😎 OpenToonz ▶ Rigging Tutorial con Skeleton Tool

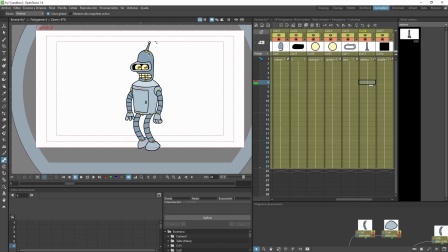[10:10]
Haremos algunos fotogramas clave para mover también la antena. Cualquier detalle que sumemos será bueno, dará más fluidez a la animación.
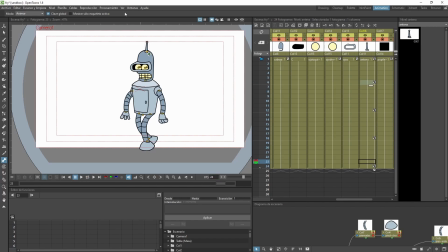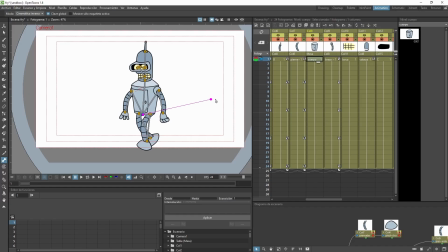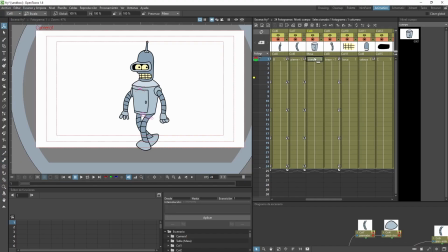Ahora que tengo el movimiento básico en el que se mueven las piernas y los brazos, haré que Bender se estire un poco en el momento de estirar las piernas.
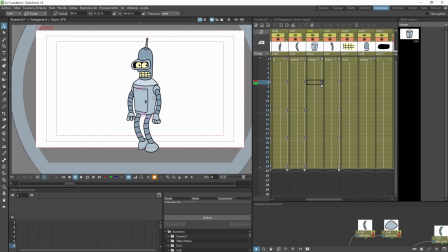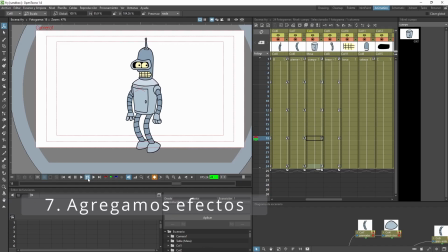[11:22]
Bien, ahora que llegamos al punto en el que me gusta el resultado, lo dejaremos como está. Eso sí, hay que aplicarle algún efecto para mejorar la calidad de la animación.
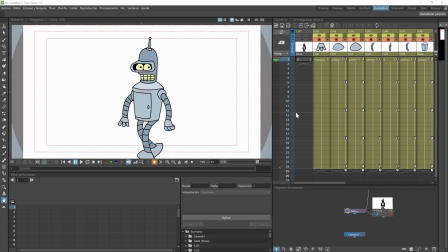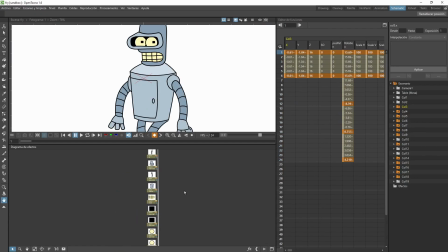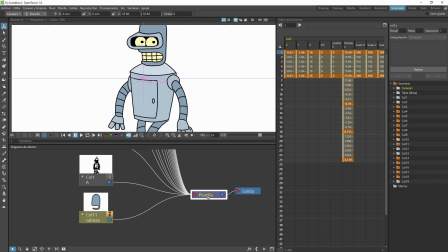[11:45]
Ahora nos vamos al espacio de trabajo Schematic y para aplicar el efecto a todas las capas, no hay que hacerlo una a una, por lo que seleccionaremos la caja que dice planilla.
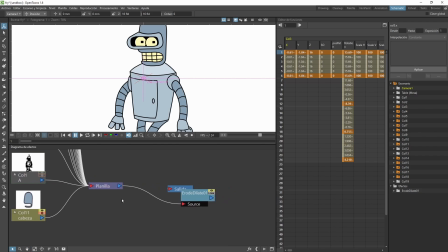[11:59]
Agregaré el efecto de cartoon que expliqué en el vídeo que te dejo aquí en la parte de arriba, ya que nos dará un efecto de mayor calidad al no tener todas las líneas el mismo grosor. En este tutorial que te he dejado aquí, te explico con más detalle cómo definir el efecto.
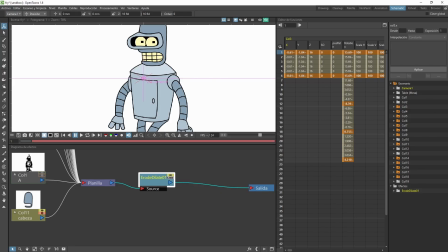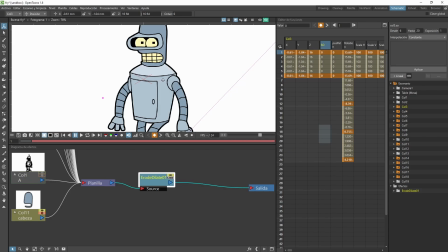[12:26]
Otro efecto igual de importante sería aplicar un sombreado general al personaje, como en el efecto anterior, te dejo un vídeo en la caja de aquí arriba donde explico con detalle cómo definir el sombreado, qué tipos existen, etc.
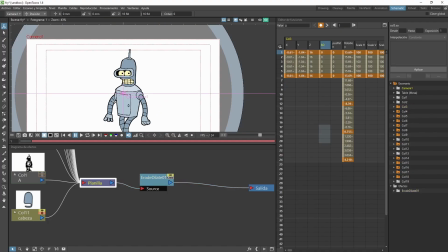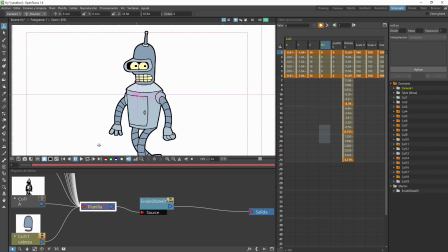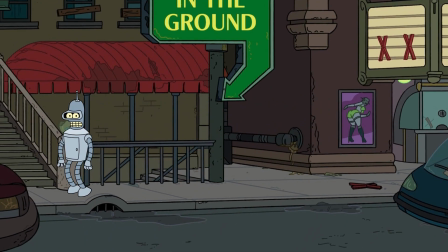[12:59]
Si después aplicas un fondo en movimiento, algún que otro efecto y el audio, tendrás una animación de calidad y con pocos pasos, que a priori son más sencillos que en otros programas que he utilizado. Espero que os haya servido y si quieres más tutoriales de cómo riggear un personaje, dejadlo en la caja de comentarios.
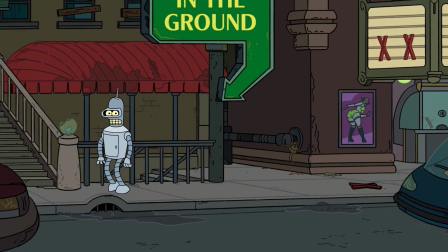[13:14]
Así veremos cómo animar la boca, cambiar la posición de las manos, articulaciones, etc. Sin más, ¡chao!
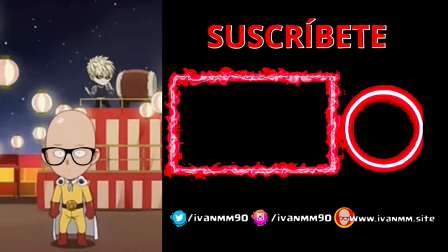[13:22]
Si te ha gustado este vídeo, dale like y suscríbete, anda, que no cuesta nada, para no perderte más tutoriales, programas gratuitos y muchos trucos más. Para más info y descarga de materiales gratis, visita la web que aparece abajo, en la caja de descripción. ¡Hasta pronto!